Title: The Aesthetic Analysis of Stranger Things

Since 2016, the Duffer Brothers brought their love of 80s cinema directly to our home screens and created a world that we just can't get enough of.
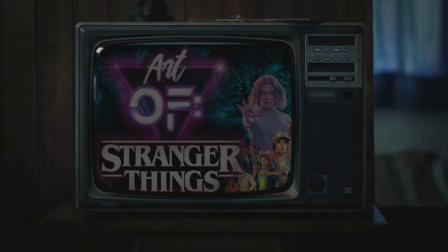Today we'll highlight some of the departments that brought this nostalgic juggernaut to life and some things you can look out for while watching season 3.
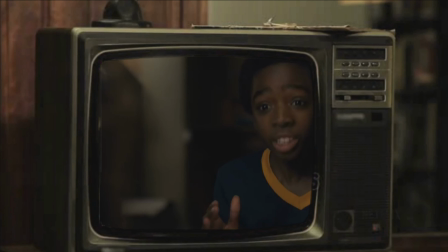One of my favorite parts when watching a new television series is trying to figure out how each character fits into the world that is being built around us,
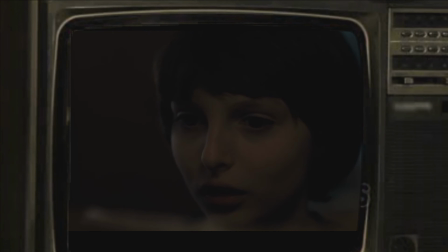and this is where the costume department comes in. I absolutely love that they took genuine 1980s designs and combined it with their own,
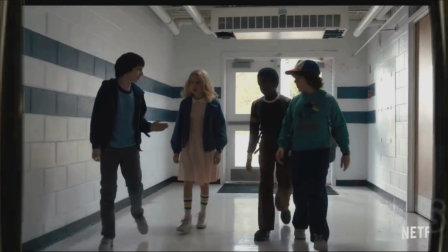as well as doing callbacks to 1980 films and television series.
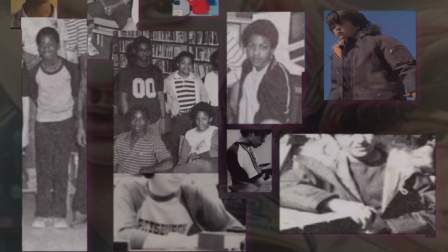The costume department also created mood boards for each character in order to make them more relatable to the audience,
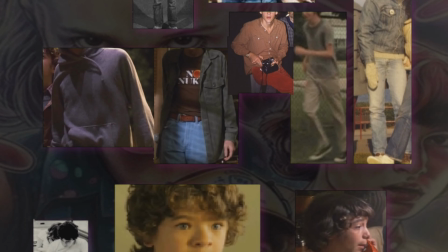and I think it's really neat how each clothing item has a callback to each character's past,
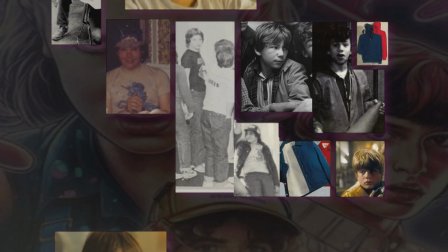showing their economic status or if they're hand-me-down, which is in Will's case.
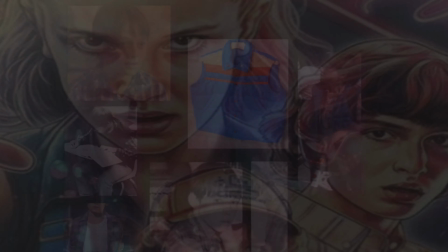You can see Will always wearing hand-me-downs, and his Halloween costume was homemade.
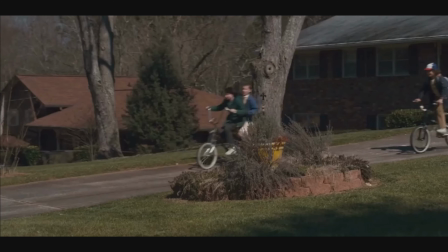You can also notice that Dustin's bike is hand-painted, while Mike's bike is brand new.
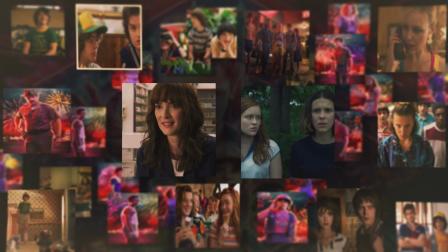All these easily unnoticed details help change all of the actors into believable and living characters,
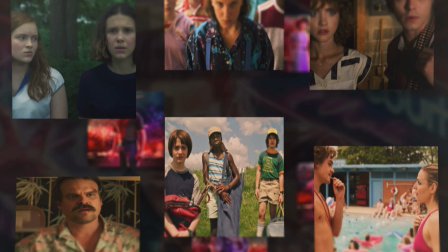which is further explored in season 3 with a total wardrobe overhaul, creating brand new character narratives.
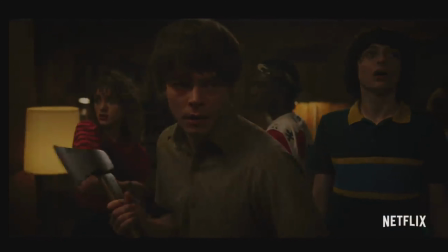The clothes are changing, the characters are changing, and so is their world. And thanks to the Duffer Brothers, we're there front and center to watch it happen.
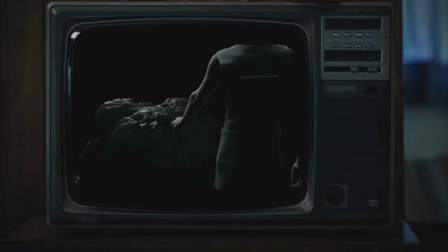One of the biggest reasons the Demogorgon was such a great monster is because it stayed in the darkness, letting our minds wander about its intentions. Back in the 1980s, visual effects weren't as good as they are today, so filmmakers would have to use practical effects with minimal CGI. This is what the Duffer Brothers did in season 1 of Stranger Things.
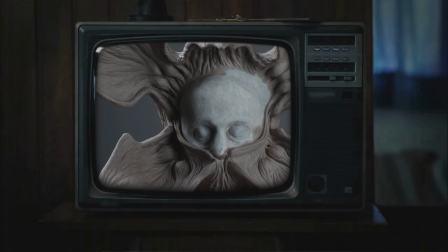The Demogorgon was comprised of 23 motors for the facial mechanism, and the rest was a man in a suit.
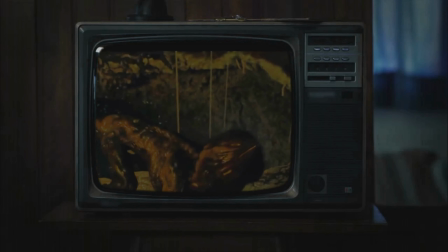Season 2 and 3 mostly uses CGI since they now have a bigger budget.
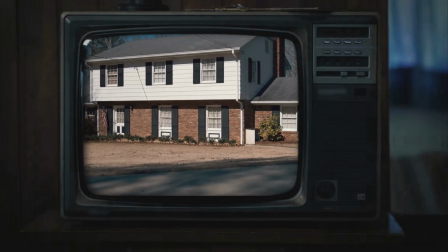It was the intent of the set design and location scouting department to make Hawkins, Indiana feel strangely familiar.
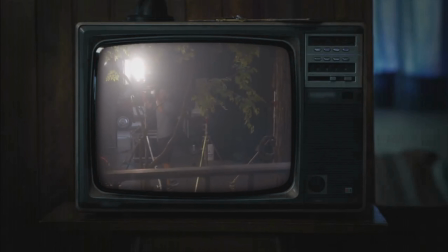Aiming for an anywhere in America look, this is why a small rural town was chosen for Hawkins' location. In the 1980s, young Americans started moving out of their suburban and rural childhood homes and into cities.
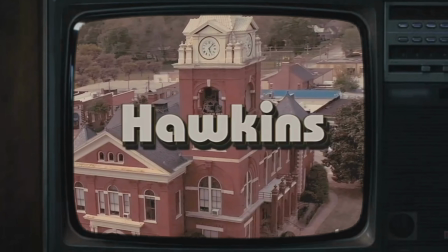So for viewers who were children in the 80s, Hawkins, Indiana feels just like home.
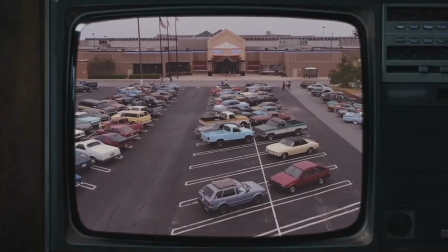Not only are the costumes and filming locations a work of art, but so are the set designs.
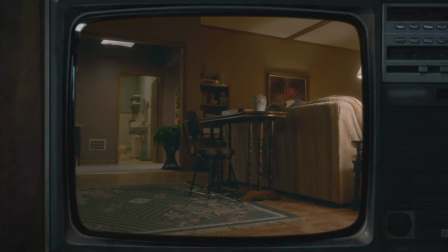In order to not look like a stock set, every item was hand-picked, creating a dynamic,
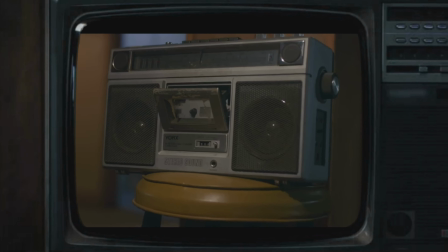lived-in space filled with familiarity, creating the feeling of going over to your friend's house.
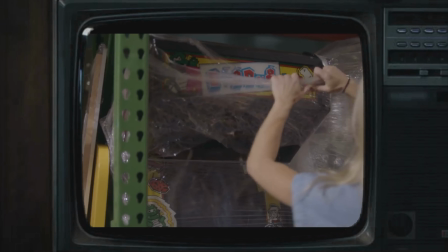One of my favorite techniques to use in the show was, instead of always relying on a photographic reference from the early 80s,
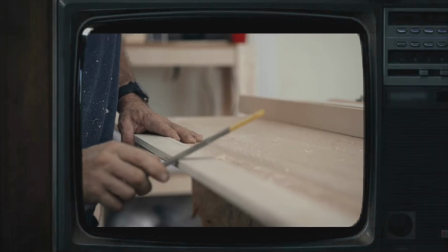the Duffer Brothers and company used their memories of the time, which alternatively allowed for the creation of uniquely designed characters,
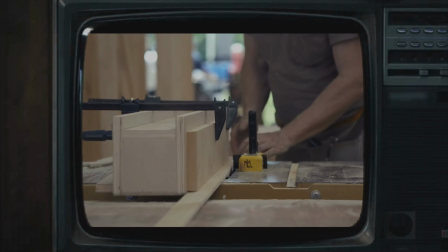effects, and sets.
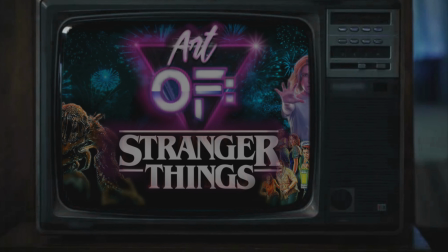While there are many departments that help create this collaborative work of art, these are the ones that stood out to me as an artist.
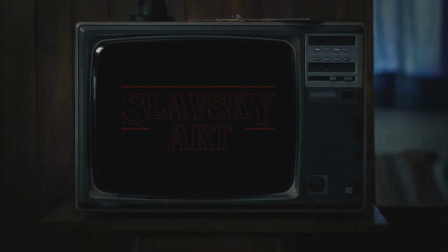So thank you for sticking around, and let's watch season 3. My name is Slavsky, and I'll see you next time.
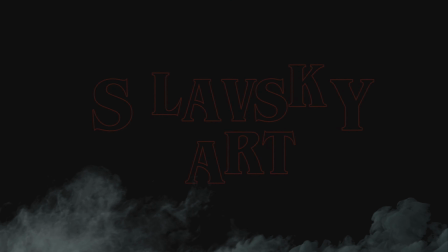До свидания.